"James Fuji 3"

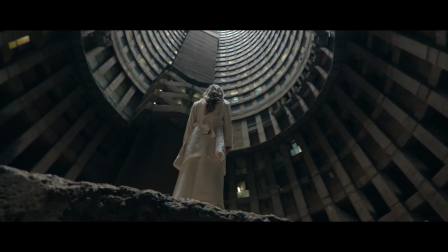(0:03)
It's no secret that sound can drastically enhance the viewing experience,
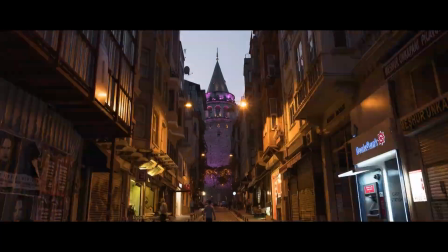(0:08)
but with so many tutorials about this topic already out there, I wanted to focus on some of the areas that are not spoken about much,
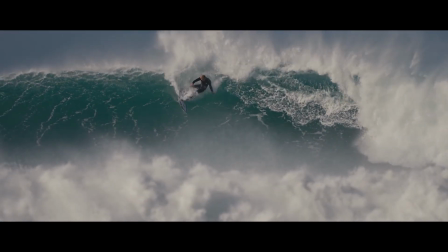(0:15)
like the creative approach and how to bring life to your edits with sound.
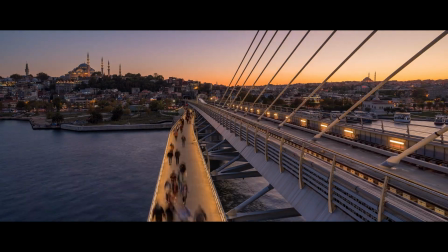(0:23)
In this video, I'm going to share some powerful techniques you can use that will instantly elevate the feeling in your videos.
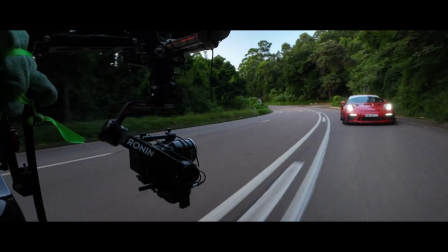(0:30)
We'll take a look at a variety of examples, starting with this car commercial I recently did.
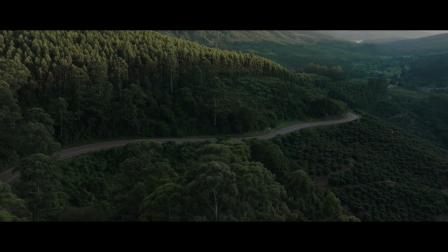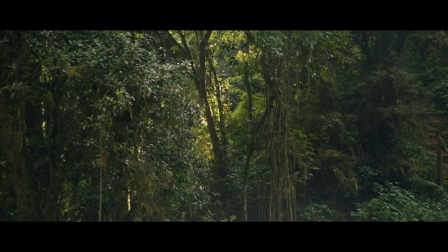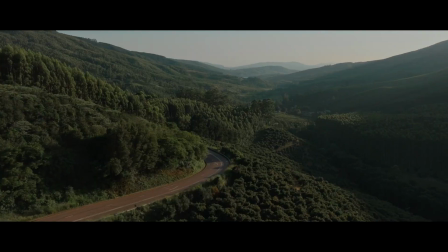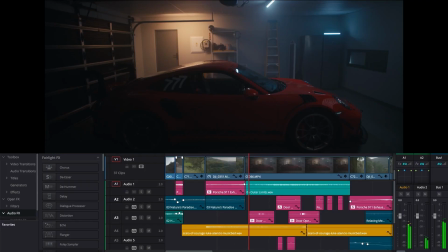(1:10)
In the intro, the anticipation is built by the contrast between the sound in the garage and the sound outside in nature. Turn off the music and it's even more prominent.
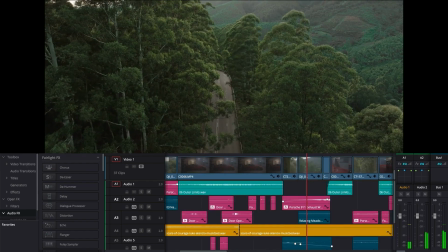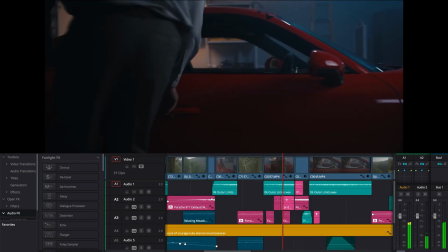(1:26)
So the contrast between the louder sound outside and the low-level bassy hum helps to build up the emotion until the song drops.
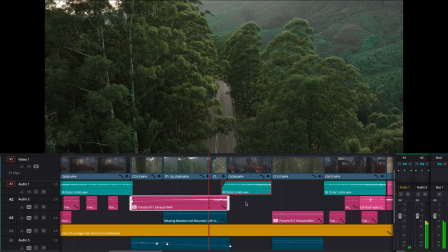(1:34)
In this scene, I clearly made the audio louder until the moment it drops, and that adds to the effect.
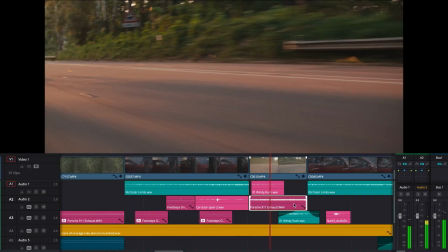(1:40)
Leading up to the drop, we have this loud sound of the car where it feels like you're looking out the window, but jumping back to the garage just keeps building the momentum.
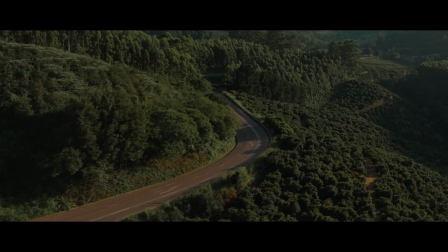(1:49)
I use this method of contrast in a variety of ways, but the principle stays the same.
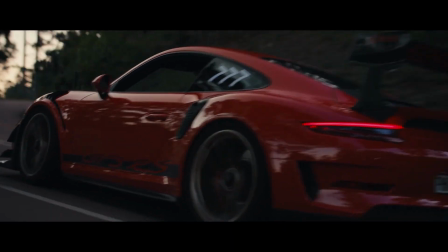(1:54)
If you cut between sounds, you enhance the feeling of the sound when it comes back.
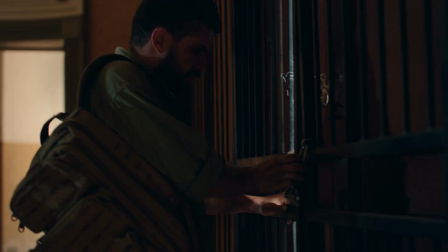(1:59)
In my latest short film Dystopia, Rael and Joey did the same in the edit, and there are two scenes where it's really prominent.
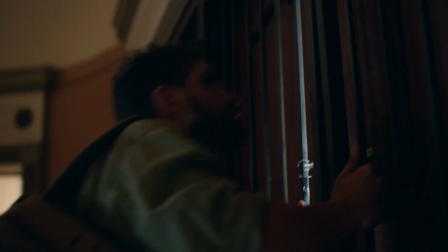(2:06)
The first where the music builds up to a climax and all of a sudden the sound cuts out and you only hear the gun.
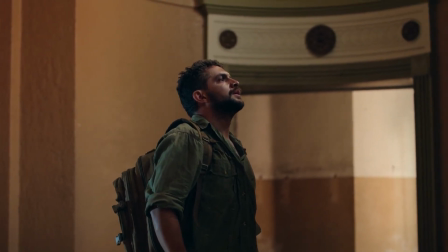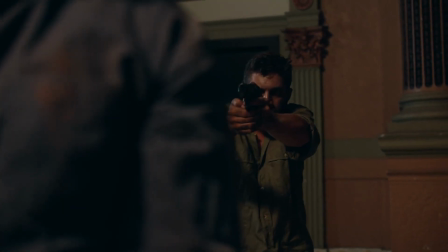(2:19)
The second is in the scene where the protagonist realizes he's been chased by a copy of himself, and shooting this person is the only way out.
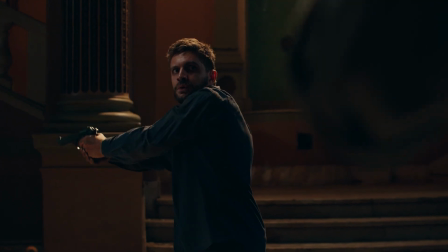(2:27)
For a brief moment, all sound and music goes quiet, adding more effect to the moment the gun is fired.
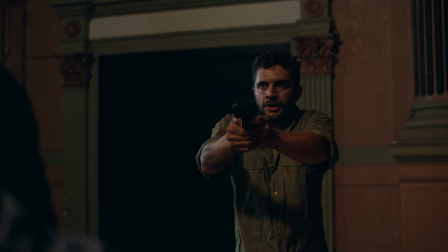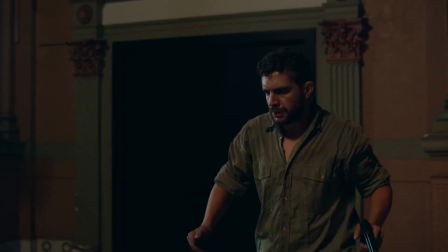(2:41)
After the gun is fired, the music also comes back, and immediately you feel something.
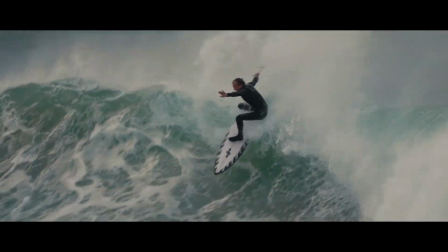(2:47)
This principle is so powerful that I'm always looking for an opportunity to do a transition from loud to soft or soft to loud.
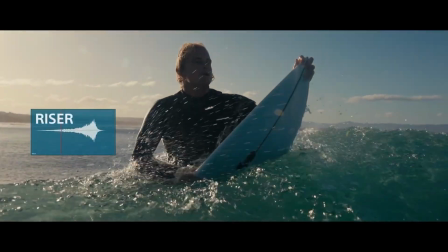(2:54)
A great way to cut from loud to soft is to make use of risers. A riser gradually builds up with a steep drop off in the end.
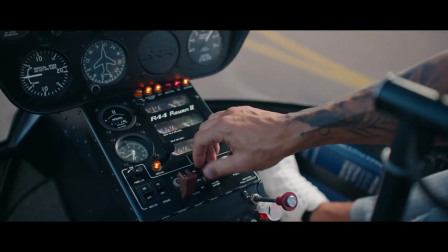(3:02)
So let's look at a couple of examples where I use this. In my short film Perseverance, it's used to cut to a memory flashback.
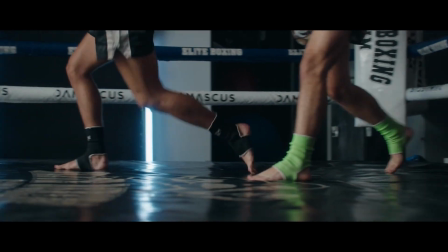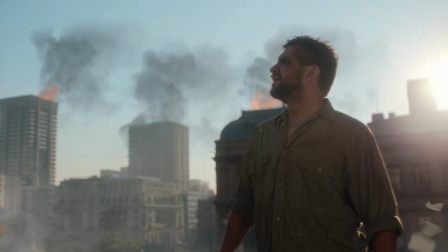(3:19)
Risers are also a great way to end your video with a bang.
Have escaped the lab and have taken over the city.
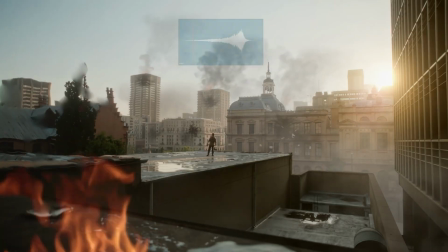(3:27) Please evacuate immediately to the designated safe zones in the outskirts.
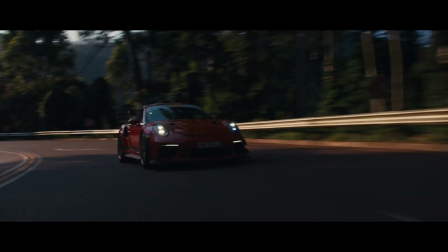(3:35)
As you can see, music plays a massive role in working together with the audio to amplify this effect,
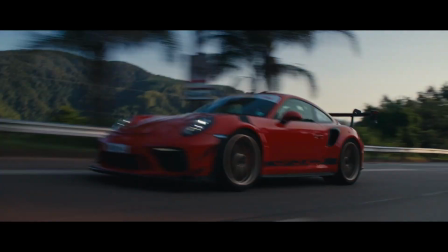(3:41)
which brings me to the sponsor of this video, MusicBed.
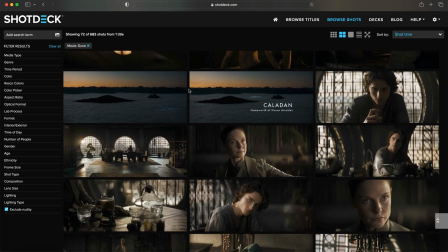(3:45)
In filmmaking, we often use frames from movies and series as reference to inspire the look and feel of our shots. What if you could do the same with music, but instead of blindly searching through libraries, you simply ask AI to do it?
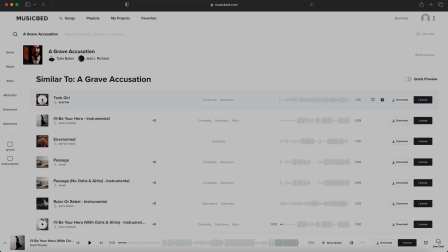(3:59)
MusicBed recently dropped a game-changing search feature, and it's already revolutionized the way I look for music. Finding relevant tracks is not only faster, but also much more accurate.
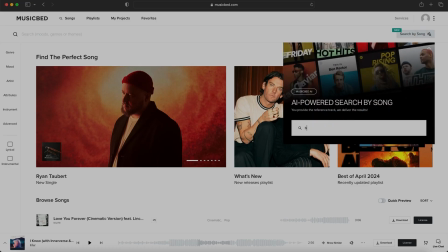(4:10)
Instead of searching for something that sounds right, simply give it a reference track of something you know sounds right,
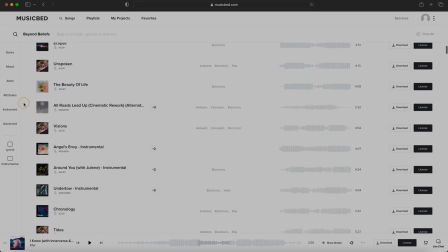(4:16)
and lo and behold, it will give you a list of alternative songs that have a similar vibe,
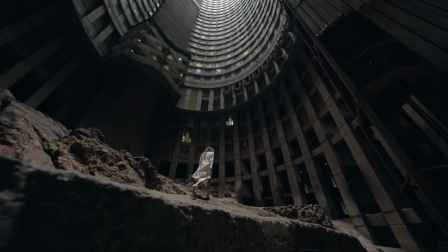(4:21)
genre, bass, and feeling. By this I mean any track that exists out there, including all your popular artists.
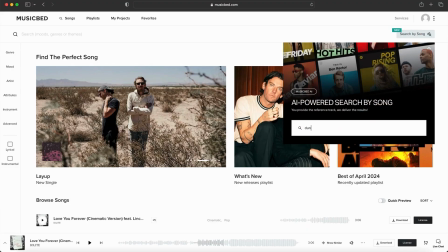(4:28)
I'm obsessed with the movie Dune, so I wanted to see if I can find some music that will match the vibe, and the results are nothing short of mind-blowing.
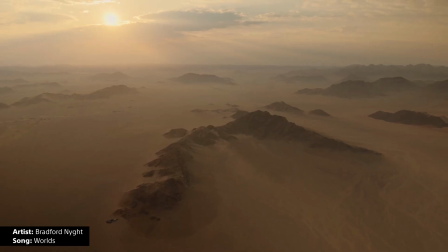(4:36)
Selecting the very first song felt like something straight from Arrakis, yet it's 100% authentic with all of the emotion.
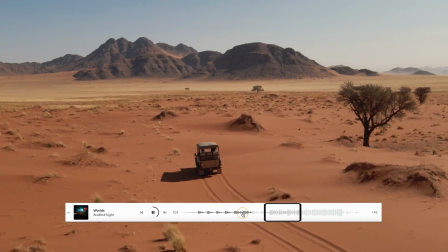(4:43)
Now it also indicates which part of the song is most relevant in your search, so you can immediately skip ahead and decide if it's the right one for you or not. I've said this before and I'll say it again. MusicBed's quality is unmatched, and now you can see the difference for yourself with their free 14-day trial.
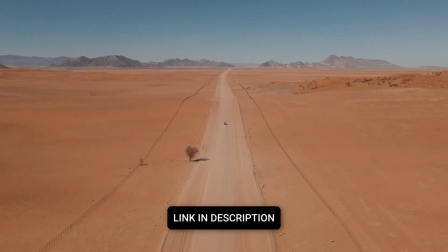(5:00)
Sign up with the link in the description and switch to music bed today.
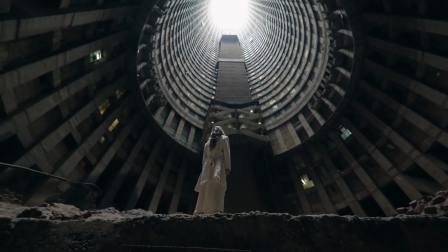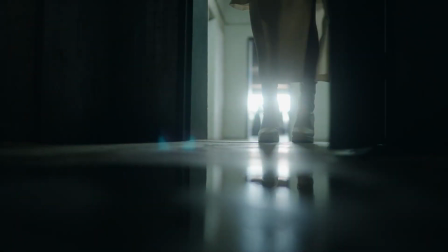(5:10)
A crash sequence is an amazing way to start an edit or transition between scenes.
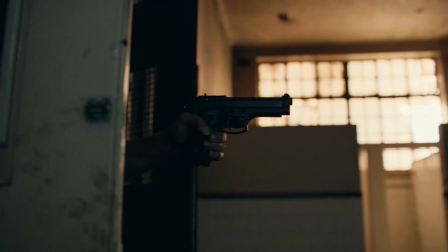(5:19)
I often use these sequences to intro my films because it has the power to immediately grab the viewer's attention.
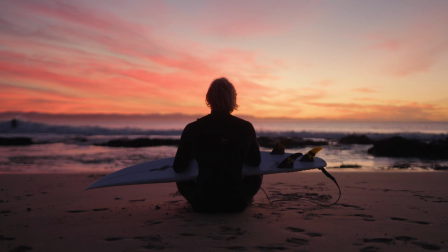(5:26)
The sound part, however, is where most creators struggle, and I found an easy way to get the creative juices flowing is to use time-lapse sounds.
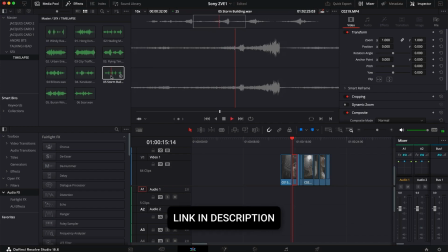(5:34)
The web is full of these, but essentially they're like a foundation for me to build my sequence on.
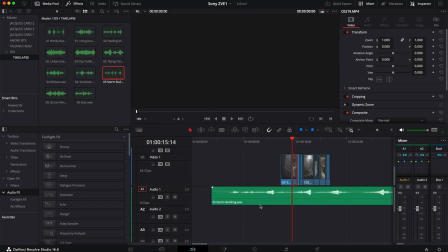(5:39)
I simply pick a sound that fits the vibe in my visuals, and then I start editing.
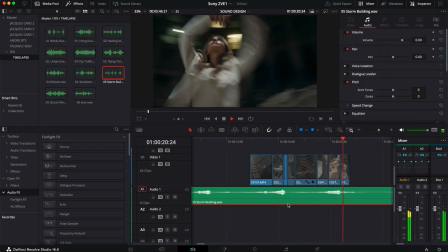(5:43)
Because the sounds are naturally connected, they immediately help with the transition between clips, so it's just about finding the right cut point.
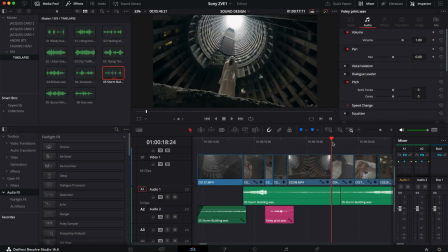(5:51)
If there's a part I don't like, I simply bring the volume down and look for an alternative sound, but having a bass to start with really helps.
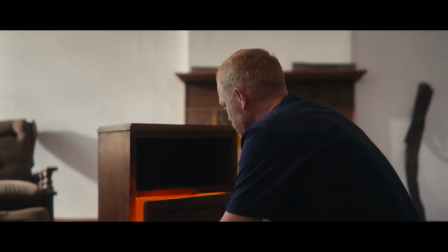(5:58)
This also leads me to the use of the J-cut. This is when the audio comes in before you actually see what's going on.
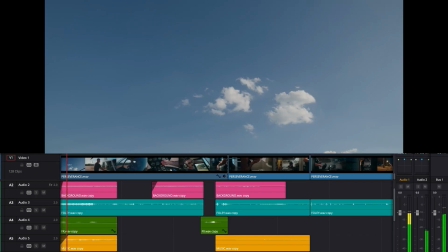(6:09)
The best way to bring a scene to life is to layer a variety of sounds on top of each other.
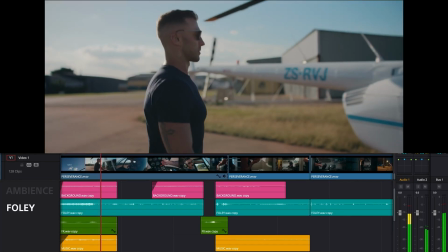(6:14)
The four main characters here are Foley, Ambience, SFX and Music.
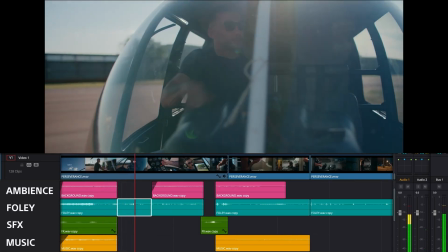(6:20)
Foley is your real sounds, the sound your mind expects to hear coming from interactions in your scene.
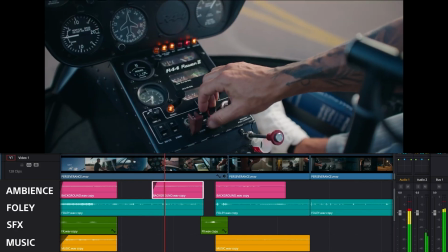(6:25)
Ambience is the sound you would expect from the environment or the background.
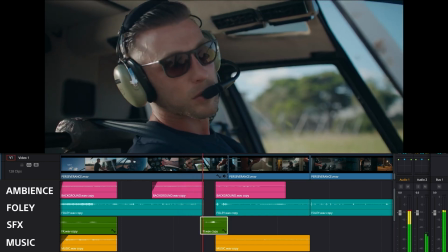(6:29)
Special effects are those sounds that are not natural but amplifies emotion or impact, like risers and your whooshes and swooshes.
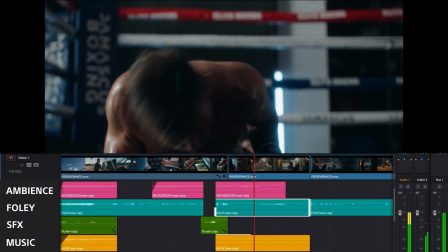(6:37)
Add the right music and your edit comes to life. For now, I want to focus on Foley because it's arguably the most difficult part of sound design.
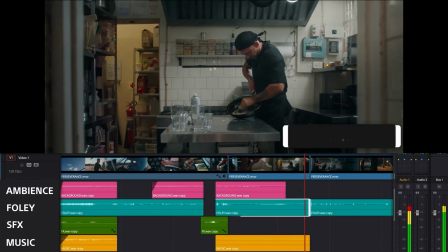(6:45)
I have 4 rules I follow when it comes to Foley. Number 1. Does it sound believable even when the music is turned off?
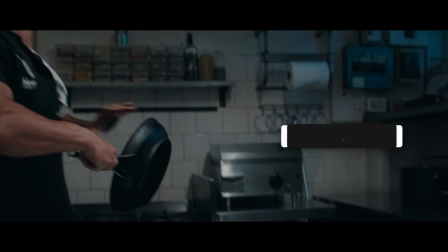(6:52)
If it does, you're almost guaranteed it's going to work once you layer it with music.
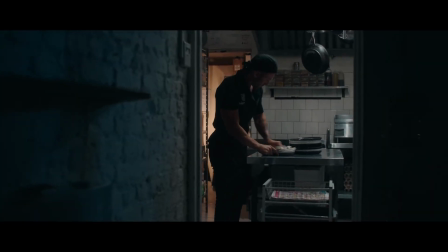(6:57)
Although music can disguise certain sounds, it's always safer to go for realism without it.
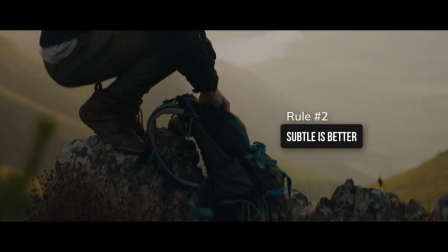(7:02)
Rule number 2. Subtle is always better.
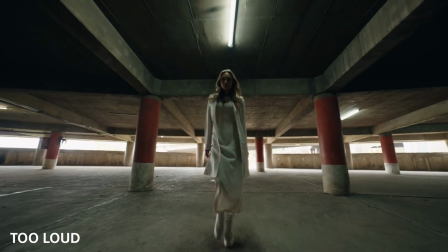(7:05)
When your Foley is too loud or obvious, it will distract the viewer and you won't have an immersive experience.
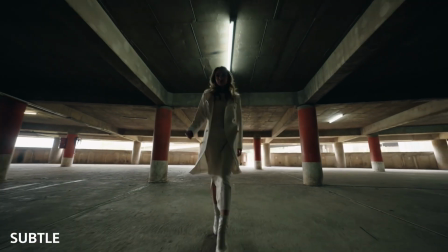(7:11)
Try to keep the levels as low as possible without losing it behind the music or ambience.
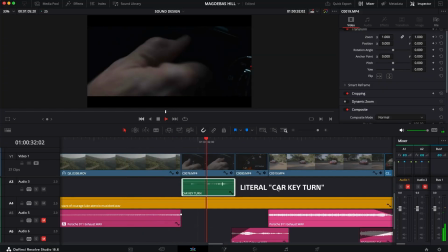(7:17)
Rule number 3. No need to be literal. You don't have to use the sound of a specific object to make it sound like that object.
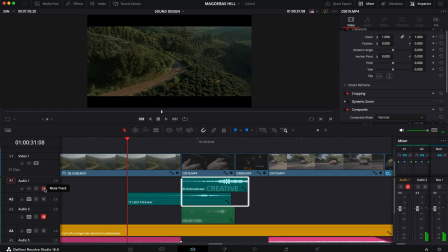(7:25)
Sometimes using literal sounds don't actually work, and using sounds from different objects or interactions end up being more believable in your scene. So be open to experimenting with different sounds.
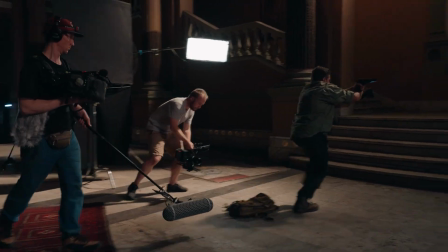(7:36)
I often make use of an on-location sound recordist, and the actual sound they capture doesn't always give me the desired effect.
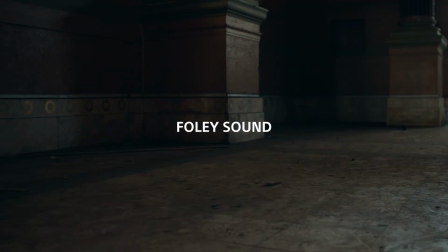(7:44)
So then I still have to resort to Foley packs. Rule number 4.
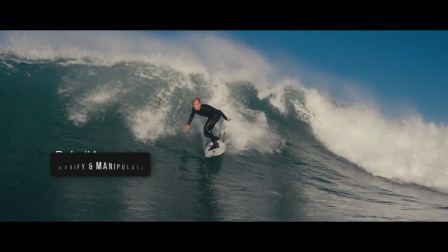(7:50)
Modify and manipulate. If a sound does not give you the desired effect, try to modify and manipulate it.
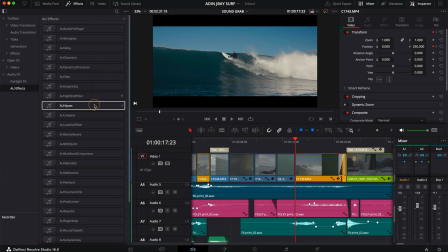(7:56)
All video editors have these tools built in, and it's a great way to get more real estate out of your sound.
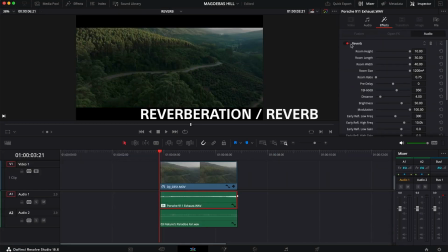(8:01)
Let's look at some examples. In this case, the car sounds like it's coming from a distance, and the sound is creating an echo in the valley. But the original clip actually sounds like this.